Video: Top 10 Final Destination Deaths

There's no crueler villain than the hands of fate itself.
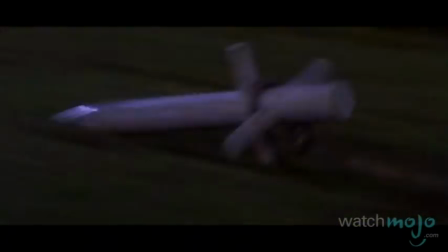Welcome to WatchMojo.com, and today we're counting down our picks for the top 10 Final Destination deaths.
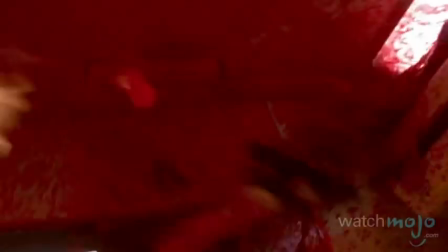For this list, we've excluded the premonition death scenes,
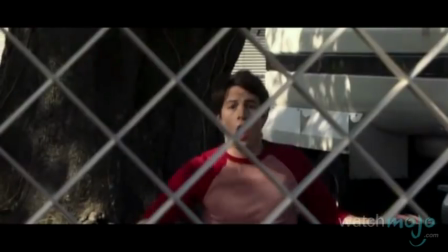and we've selected each stomach-churning goodbye based on a combination of its gore and the strength of the chills,
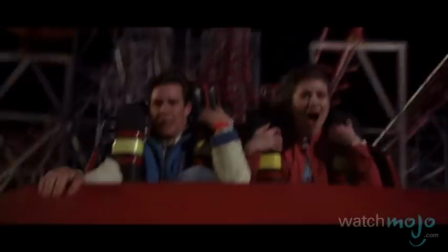thrills, humor, and irony it gives us, as well as its overall execution.
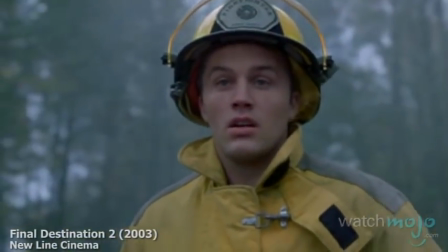Pun intended.
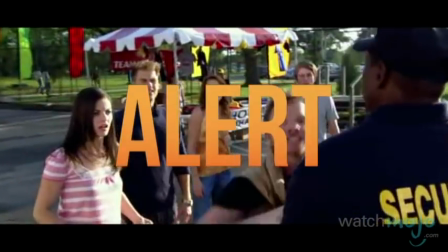Also, obviously, spoiler alert.
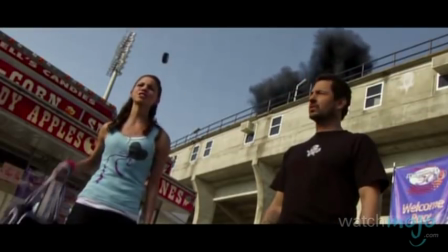Relax. Have you all lost your f***ing mind?
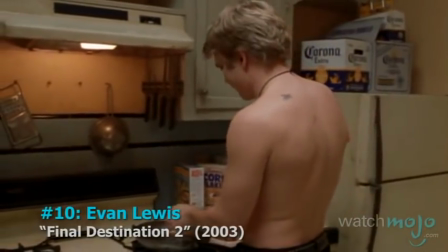Number 10, Evan Lewis, Final Destination 2.
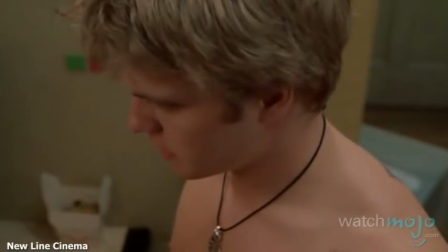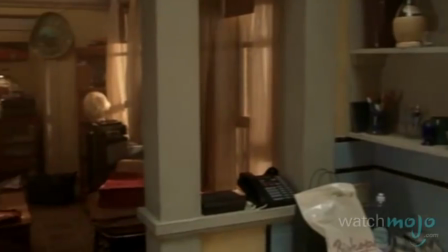Ah, the kitchen, where anything can kill you.
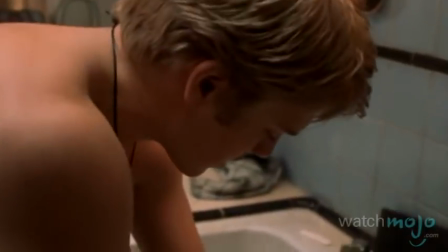Exploding microwave, hand-hungry garbage disposal, cooking fire accident, all of the possibilities are teased.
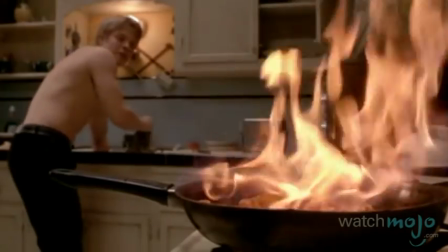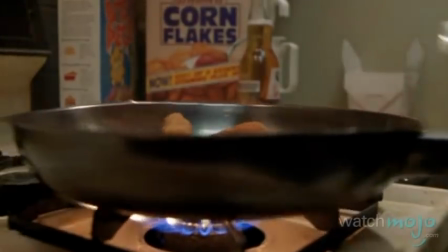In a clever moment, Death's invisible forces clue you in by dropping the H magnet of the
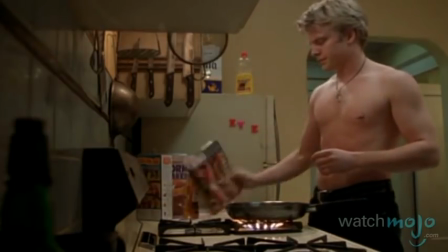Hey E from the fridge to spell I. Tossing that spaghetti out the window was a slip-up, Evan,
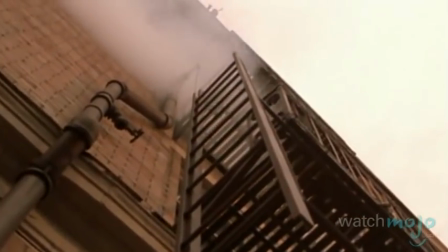and Death doesn't take kindly to litter bugs.
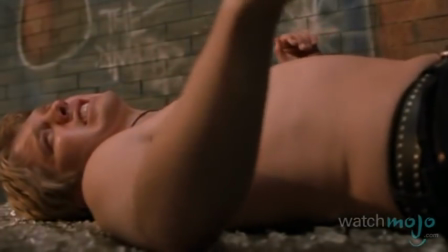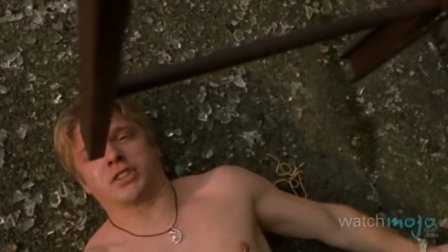Jesus Christ!
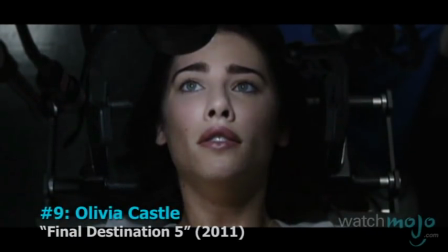Number 9, Olivia Castle, Final Destination 5.
Who's that?
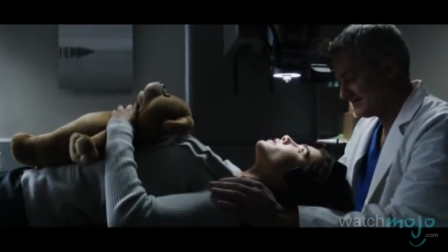Relax. You know, it looks a lot worse than it really is. Okay, I'm gently going to position your head.
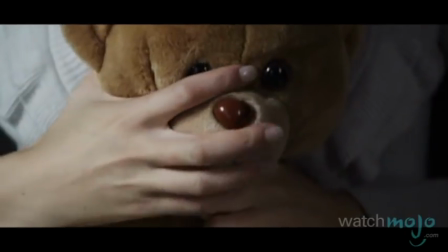Surgery is always scary, but throw in lasers and restricted head movement, and the fright factor is multiplied tenfold.
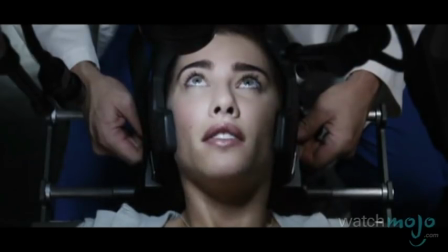I can't move my head. Perfect.
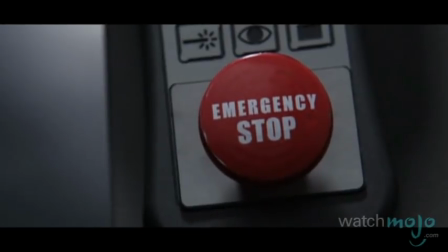Having your eye in a vise can be disconcerting, so the scene plays with this uncomfortable knowledge through its dark lighting and slow pace.
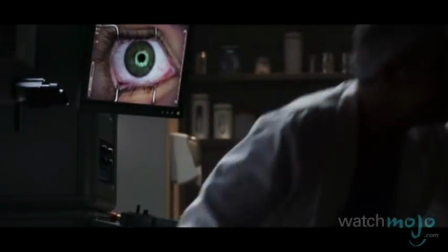Do you know what? My assistant's given me an incomplete file. I'll be right back. Hold on, you're leaving?
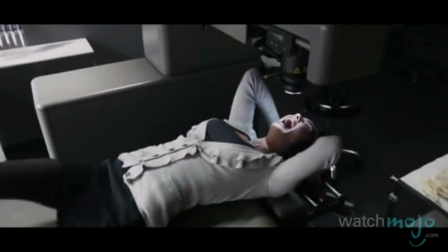In a twist, it's not the botched surgery that kills her, but the very eye prongs that sent us squirming in the beginning.
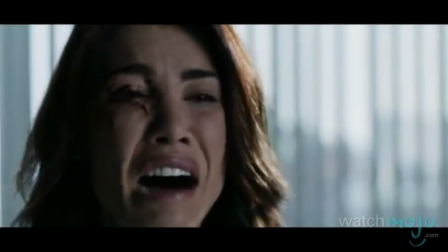Help me!
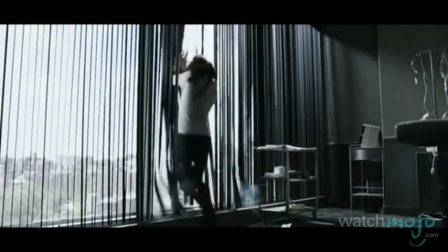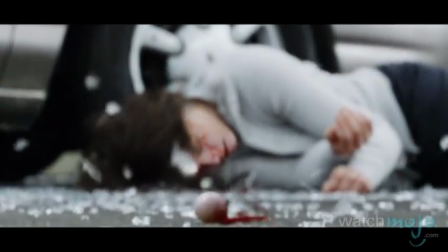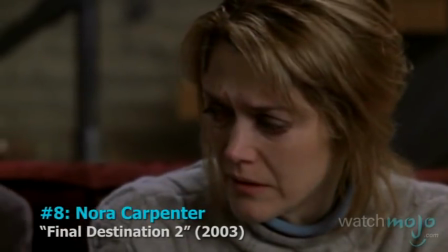Number 8, Nora Carpenter, Final Destination 2.
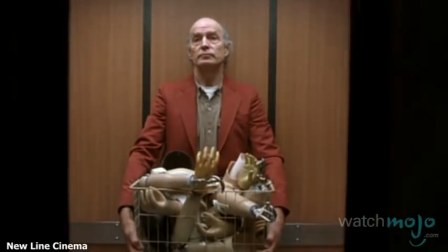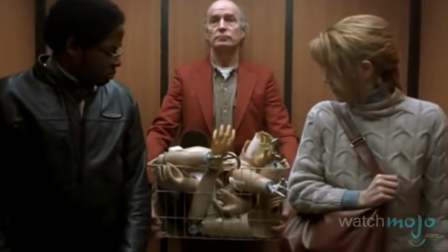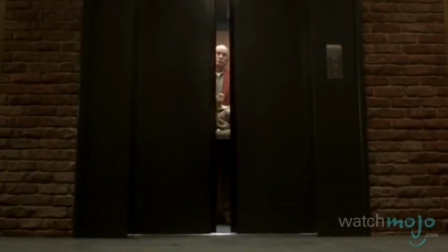A box of hooked prosthetic limbs is rendered as creepy as possible when a man with a hair-sniffing fetish gets one caught in Nora's ponytail.
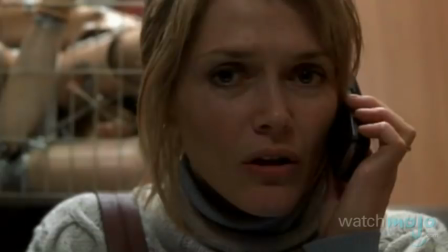A man with hooks is gonna kill you. What? What is it, Nora?
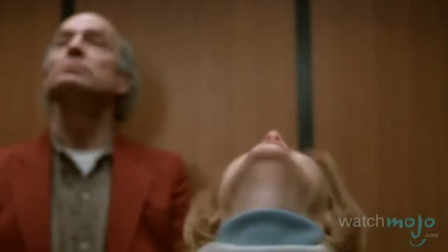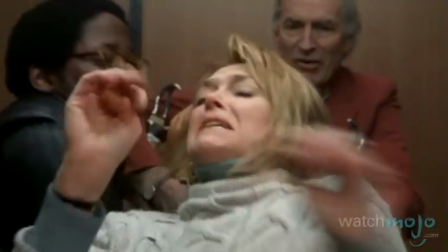While most deaths in the franchise happen to generally unlikable characters, we don't really want wholesome, good-natured Nora to die.
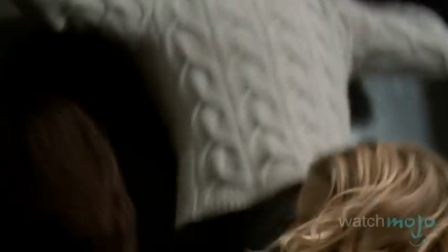And her last words while her head is stuck between two floors, exploit that in full measure.
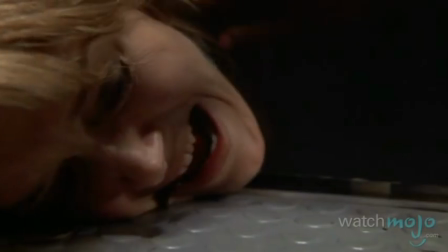Help me! Wait! I'm gonna die!
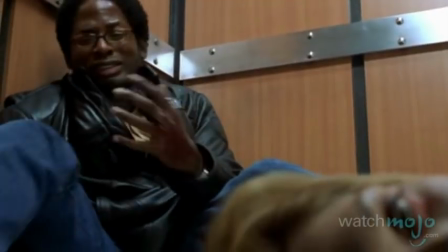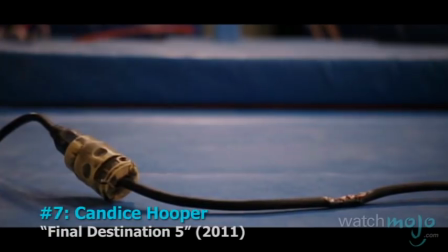Number 7, Candace Hooper, Final Destination 5.
Come on, Candace, you're up.
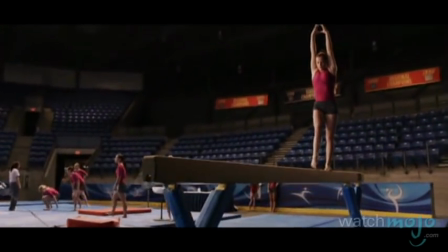This scene takes advantage of an excellent principle in suspense. It's not what happens, it's what doesn't.
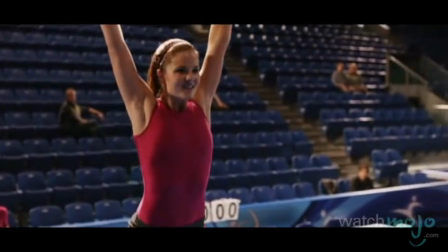That's good.
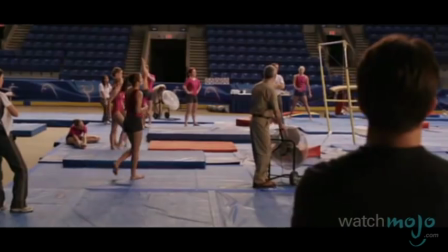For over 3 minutes, the audience's own imagination actively participates in wondering what form death will take when it comes for Candace.
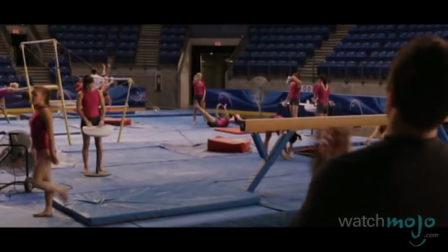Come on, Candace. You got this.